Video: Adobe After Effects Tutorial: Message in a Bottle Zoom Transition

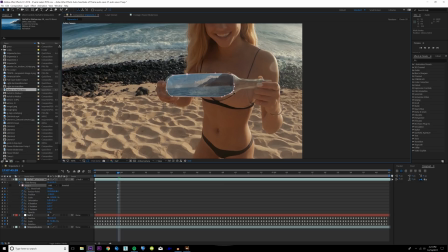(4:07)
I'm gonna maybe expand this mask out a little bit right here. Boom, maybe it moves a little bit.
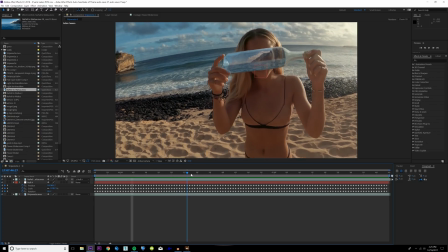(4:13)
The motion track from Mocha isn't gonna be perfect, so you kind of have to do a little bit of finagling, but as you can see, I got the track looking pretty solid.
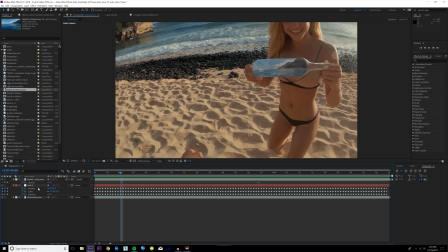(4:19)
It also looks a lot more natural if you do set the opacity of this layer to like 50,
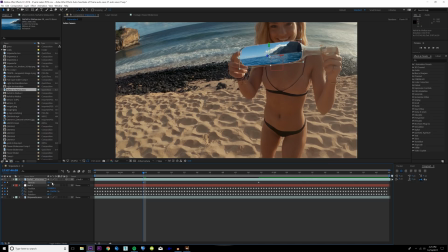(4:24)
because when you set it to 100, it's just, it obviously doesn't look realistic, and maybe you want something more like 75, 25 maybe is a little light. So somewhere around 50, I'm also gonna delete the keyframes for this. Somewhere around 50 looks pretty natural.
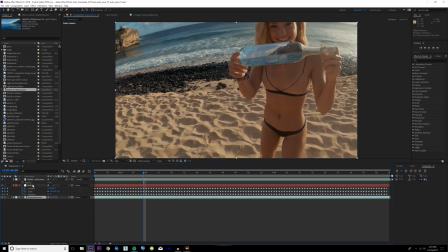(4:37)
What we're gonna do to make this look more realistic and make it look like it's actually inside the bottle is we're going to duplicate our base layer footage, the shipwrecks layer, bring this to the top. We're also gonna duplicate our image in a bottle, and then we're gonna bring this on top of the shipwrecks layer. We're gonna turn that off, turn the shipwrecks layer back on, toggle switch modes till you see track mat options.
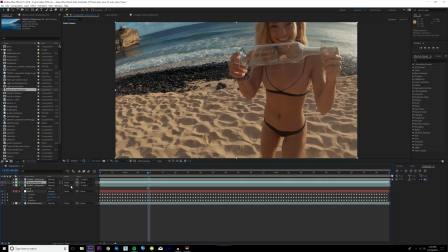(4:56)
We're gonna change the track mat for the shipwrecks layer to be alpha matte Nepali. This is going to take the alpha or the outline of this and apply it to this layer and make it so that alpha shines through. Now you can see that's being brung back on top this image. What we can do to make this look more realistic is change the blending mode to overlay.
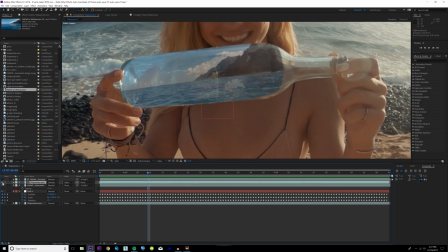(5:15)
It's going to bring in more of those like water reflections from the bottle.
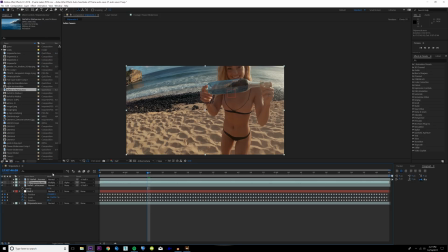(5:18)
It makes it look a lot more like it's a part of your scene. You can also mess around with a lot of these blending modes and kind of find something that you like.
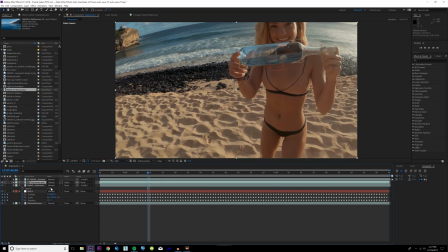(5:24)
I found that overlay looks pretty dang good. And then with that overlay on top, you can maybe bump up this layer to more like 60. You can bump it up a little higher since there's actually kind of like a reflection layer on top.
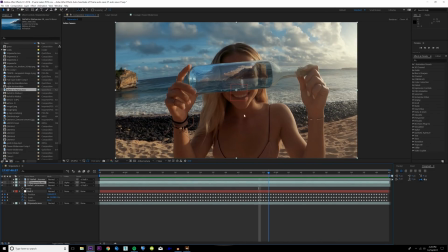(5:36)
If we preview that now, it's looking pretty realistic. The only thing we really have to do from here is zoom into this bottle. I didn't really take a complicated approach to that. I just did a basic zoom. Now you just have to pick the point in your scene you want to zoom in.
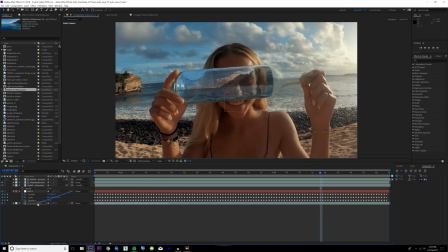(5:47)
I'm gonna say maybe like right here. I'm gonna parent null 9 to our base layer. Then I'm gonna parent our alpha matte, which isn't parented to the null, also to our base layer.
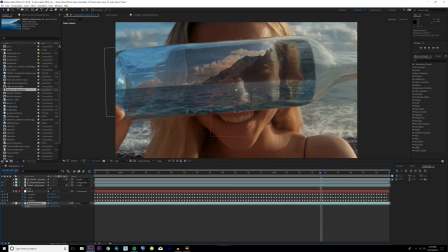(5:55)
And this is gonna make it so if I hit scale and I zoom in, everything's gonna scale together. So I'm gonna go to the point where I want to zoom in.
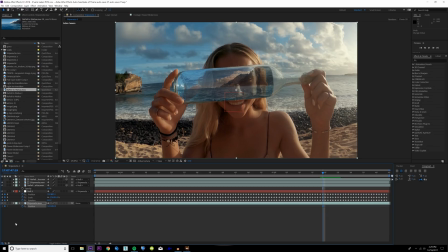(6:02)
I'm gonna hit a keyframe for scale. Hit P on your keyboard, also set a keyframe for the position, hit U, bring them up for both,
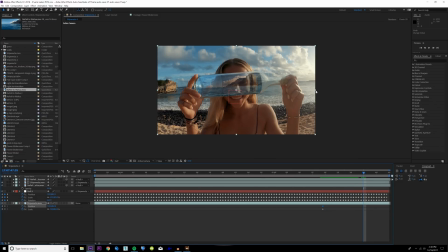(6:08)
and then move forward maybe like 5 or 10 frames, and then you just want to zoom in to where your whole scene covers the image,
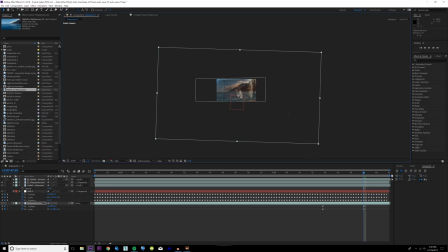(6:16)
just like that. Want to rotate it probably a little bit, and then position it just like that, maybe zoom in a little bit more. And you actually want to zoom kind of further in like that, and then position it a few keyframes farther.
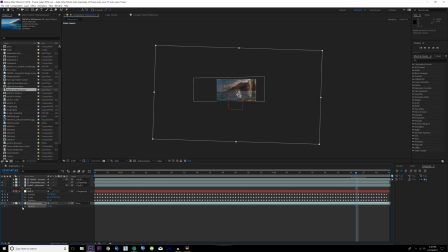(6:28)
The first frame before this completely covers the scene, we're gonna hit T on your keyboard, set a keyframe for the opacity, hit U so you can see all the keyframes, and then go forward a few more, set the opacity to 0. We also, on those same keyframes, we want to set a keyframe for the opacity of our bottle layer,
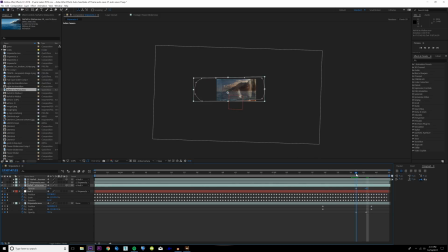(6:44)
set this down to 0 as well, and then also do this for our overlay layer, T, keyframe, last keyframe, 0%. Now everything just kind of fades away, just like that. We want to extend our composition. I'm gonna click in our composition settings.
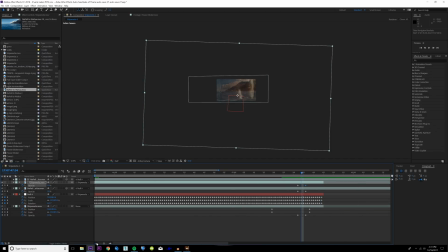(7:01)
I'm gonna extend this out to maybe like 5 seconds. I'm gonna zoom out here. I'm gonna drag back on our clip of the coast. I'm also gonna drag this below everything so that when the opacity fades away, this is the layer that's underneath everything. All right, I'm gonna adjust these keyframes so they only last for 2 frames because 4 is kind of a lot.
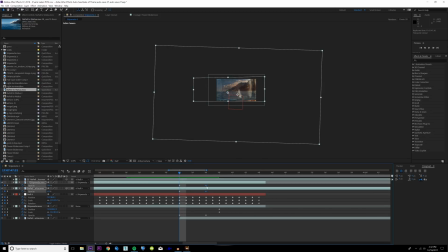(7:18)
So if you select all the opacity keyframes we set for the layers and you hit shift, you can select them all, and then we're just gonna move them back a couple frames. What we want to do now is right here in this middle when it's 50%, we want to move the layer that we brought in and kind of position it so it matches up with this layer,
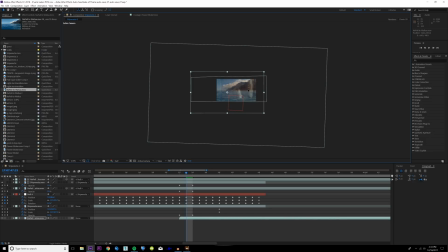(7:34)
and we might have to scale this and move it so it looks kind of like that. Then we're gonna hit P on our keyboard, set a keyframe for that, hit scale, also set a keyframe for the scale. Over the course of the next like 4 or 5 frames, we're going to scale and position it back to be like at 100 to where it fits in the shot.
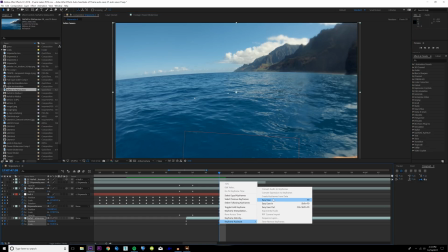(7:51)
I'm also going to set these keyframes to be easy ease so it kind of blends a lot more naturally.
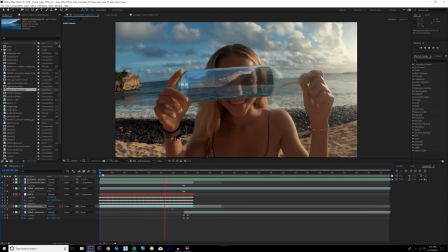(7:56)
So now if we preview this, we can kind of see the final effect taking place here. Charlie holds up the bottle, it kind of zooshes in for this brief second when the opacity fades away.
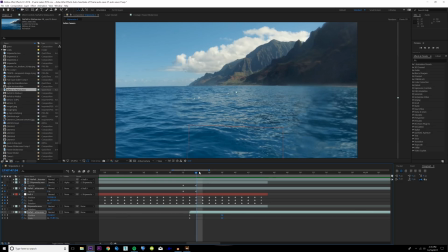(8:04)
What I'm going to do is I'm going to move the position and scale of this shot of Amir kind of getting knocked back.
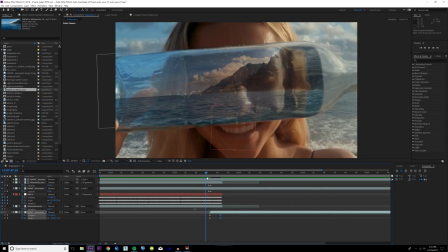(8:09)
I'm going to move it to like here so it's not as jerky when it zooms out.
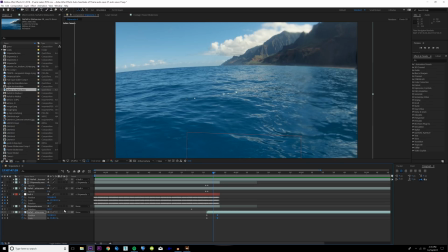(8:13)
To kind of polish this off, we want to add motion blur to all the layers that are moving. Make sure it's also enabled for the composition as well.
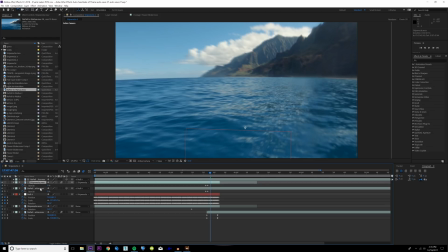(8:20)
I'm also going to enable it for the overlay layer, for the actual shot of the bottle.
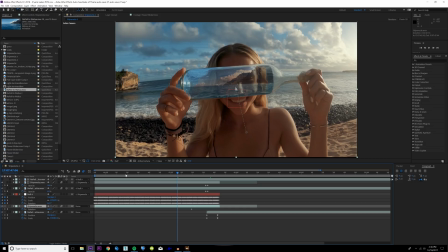(8:25)
Every layer that is on, just turn on motion blur.
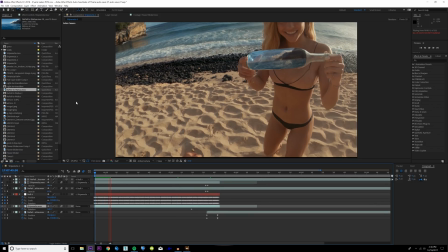(8:27)
This is going to take longer to render, but it's going to blend in everything and make it look a lot more realistic, and it's going to blend everything together a lot more naturally.
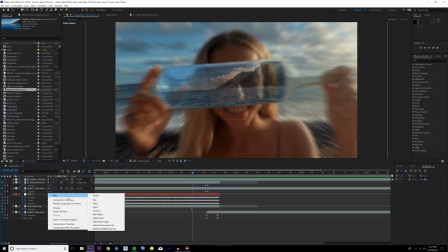(8:35)
We're also going to add one more effect. This is kind of always the polish off effect. I'm going to add a new adjustment layer.
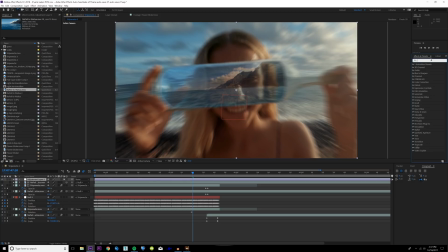(8:40)
And then on that adjustment layer, I'm going to go into the effects and presets tab and type in optics compensation.
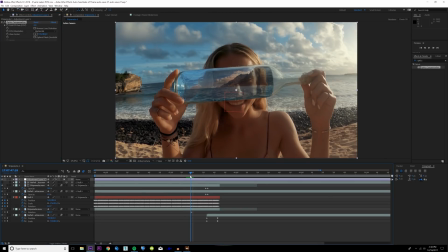(8:46)
I'm going to drag this on the adjustment layer. Right here, when it starts to zoom in, I'm going to hit a keyframe for the field of view. I'm going to reverse the lens distortion. I'm going to hit U so I can see the keyframe.
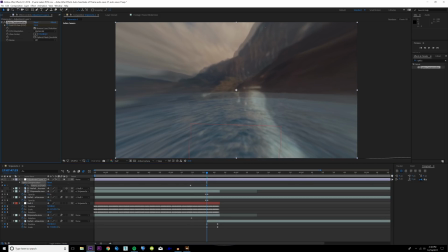(8:57)
Right as the opacity starts to fade in, I'm going to bump this way up to something kind of insane, something maybe like 135.
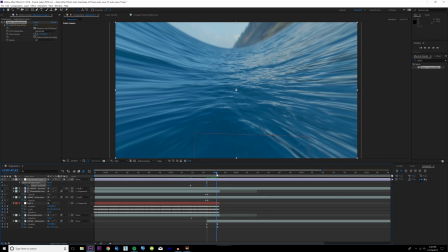(9:05)
And then as it zooms out, just drop it back down to 0.
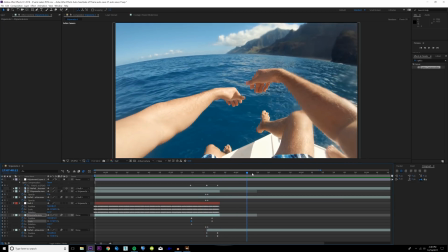(9:08)
Like I was kind of talking about earlier, what kind of helps sell this effect is how Amir kind of drags his hands and kind of, he sells the effect physically by kind of reacting like he was sucked out of, or sucked into the bottle. That helps sell the effect when you kind of show a physical reaction to your transitions.
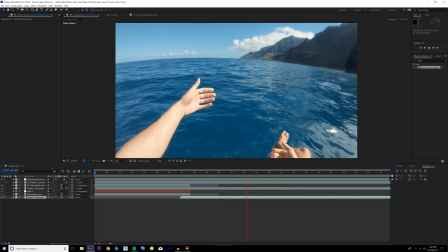(9:23)
Just a little pro tip there. But that is the tutorial. I hope you enjoyed this. If you did, leave me a like.
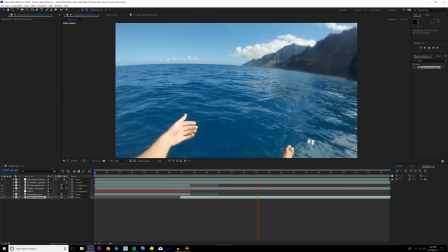(9:28)
If you didn't, leave me a dislike and tell me how I can improve my teaching methods in the future. And as always, leave me a comment if you have any additional questions, if I didn't go over something.
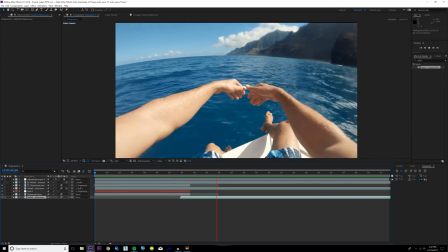(9:36)
If you just have any additional questions, just comment down below. I respond to every single comment. Don't forget, every day counts.
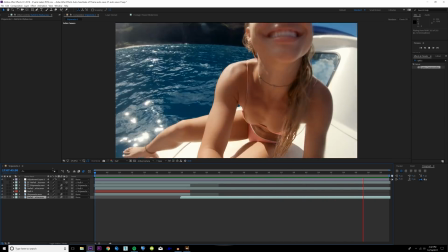(9:40)
I'll see you guys in the next video. Peace, bye. Peace.